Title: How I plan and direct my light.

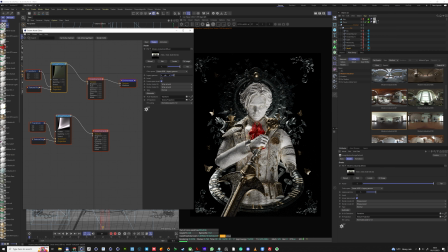(4:09)
For me, I try to always kind of go into, you know,
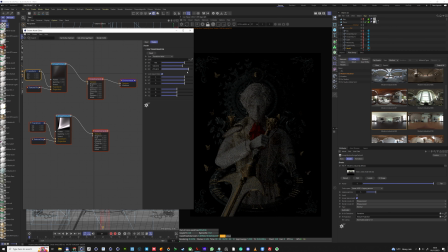(4:13)
some of the Octane as well elements here, and you can do this in any rendering engine. Doesn't have to be Octane. But I try to always look at you know, using some of the nodes to actually alter the HDR map itself.
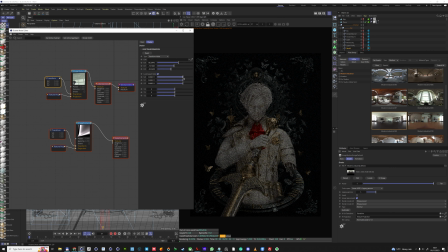(4:30)
And one of the reasons I do this is because I feel like sometimes, you know, like a lot of the times you compromise with your HDR maps. You have to find one that works well, and then because of, you know, maybe the reflections aren't fine, or they're not in the place you want them to be, or maybe there's a hue to it,
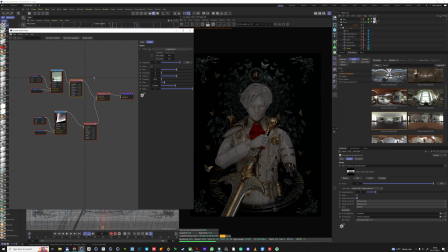(4:49)
or, you know, there's a lot of things that can kind of be just not the way you want, and then you have to kind of either drop it as a background, almost like a background light in terms of your fill light, and
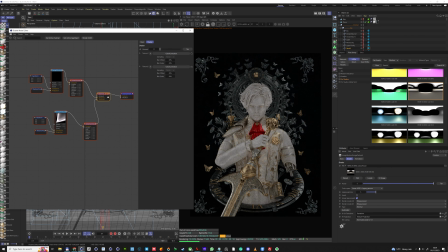(4:59)
then use some kind of spotlights to complement it and stuff. And I think that's all fine. And I think using spotlights and area lights to light your scene and add more mood is important. But I think you can get a lot more done with your HDR by just experimenting.
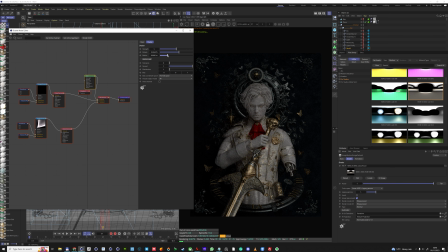(5:16)
So here you see me, I do things like, I use the conversion nodes, I use color conversion, color correction. I'm using about conversions, but like color correction node. And the reason I do this is because I can do quite a few things with this color correction.
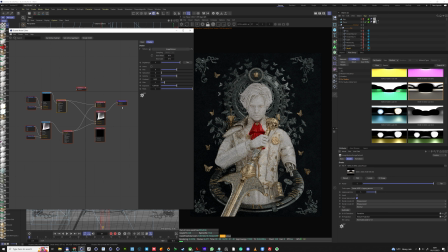(5:33)
Like I can desaturate my HDR, so if there's a tint to it that I don't want, I can desaturate it.
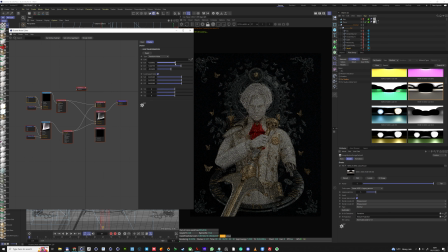(5:38)
I can also use the hue slider to change the value slightly, maybe make it a bit cooler or a bit warmer. I can also use the exposure, which means I can actually have more control over the exposure of the HDR versus just the brightness and the power slider. Now a quick note that if you plug in your HDR into
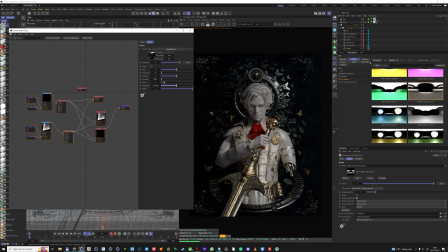(5:58)
a color correction and you start transforming from there, your rotation X or rotation Y will not work anymore. So this is kind of it's a bit of a downside, but I try to always kind of go that route because you can see here I'm having so much more control over the HDR,
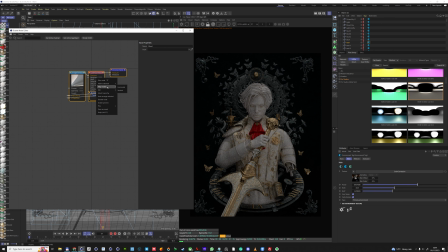(6:16)
and I'm doing A to B testing as well, just checking different HDR maps. And the reason I do this is also because I have a lot of silver and gold on this image. The background has this kind of black metallic thing, which actually is kind of it's more of a glass, but it's a black glass.
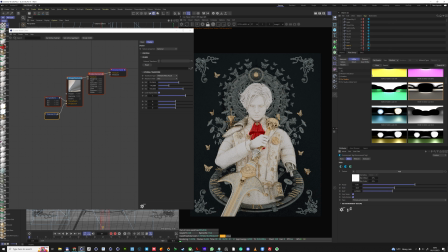(6:34)
But then I have a sword which is mostly silver and gold,
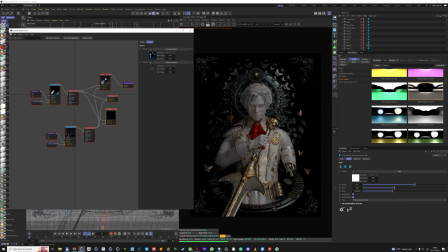(6:38)
and I couldn't get one light that worked well for the sword and the character, right? I mean, you could really go that road and just compromise a bit more and find one light that works on both.
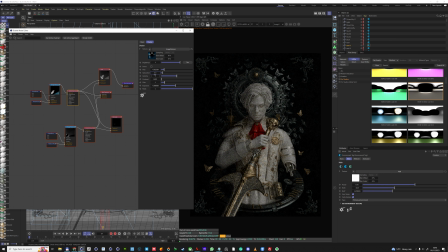(6:51)
But I felt that maybe what's going to work here better is actually finding a couple of HDRs that will work for different elements and then mixing them.
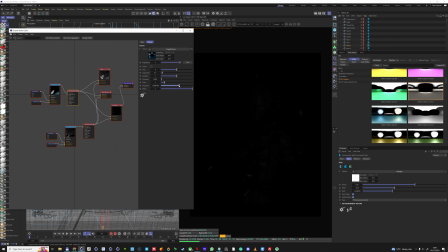(7:00)
So I'm kind of using a mix node here, and I'm mixing both HDRs, but at the same time I'm testing each of them to see how it affects my scene.
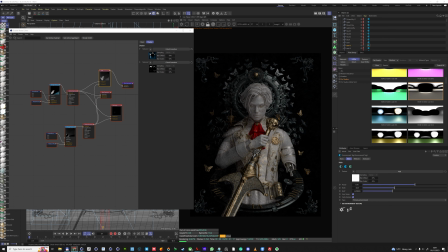(7:08)
And and one of the things that are really great when you plug in your HDR into the environment via nodes and not just directly as a texture is that you can also scale it.
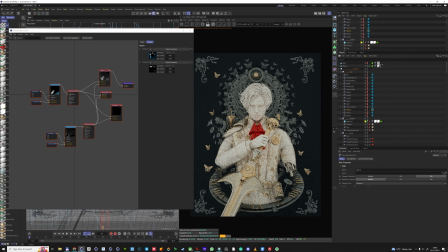(7:19)
And I think the scale for HDR is something that's very overlooked. It's one of those things that I notice with my own work,
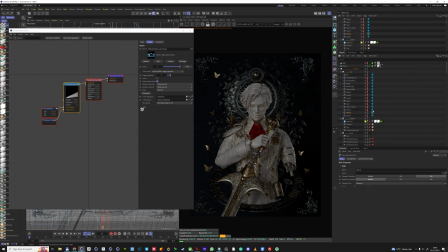(7:25)
is that quite often you can scale the HDR just a bit and it just gives you so much more control over your image. I mean, we all been in this situation where we have the HDR and one side of it looks great and you go this is so good, and then the other side is kind of maybe there's a highlight you don't want or something else.
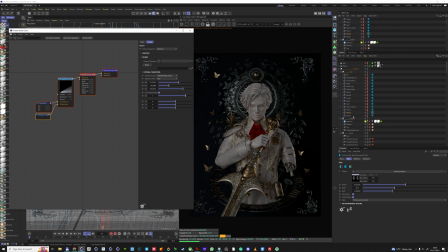(7:43)
So being able to mix the HDRs and scale them can really help you fix that. So you can see here the image already looks very balanced because I'm trying to find HDR that both gives me good shadows for the character,
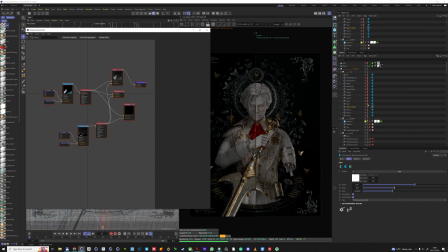(7:56)
but I'm also testing, I'm not trying to kind of cut this here so you don't see the sword testing and the character testing.
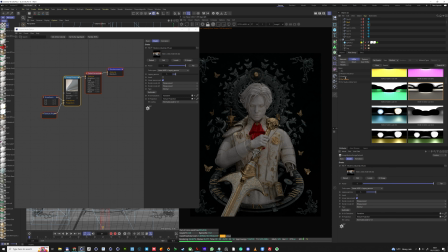(8:04)
But the reason I'm switching so much and back and forth, and this is roughly probably 4 times the speed,
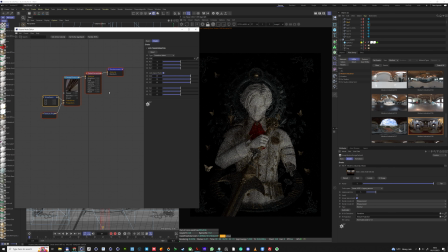(8:10)
it's because I really want to find an HDR that also gives me very nice reflections for the sword and nice fall off for the gold and things like that.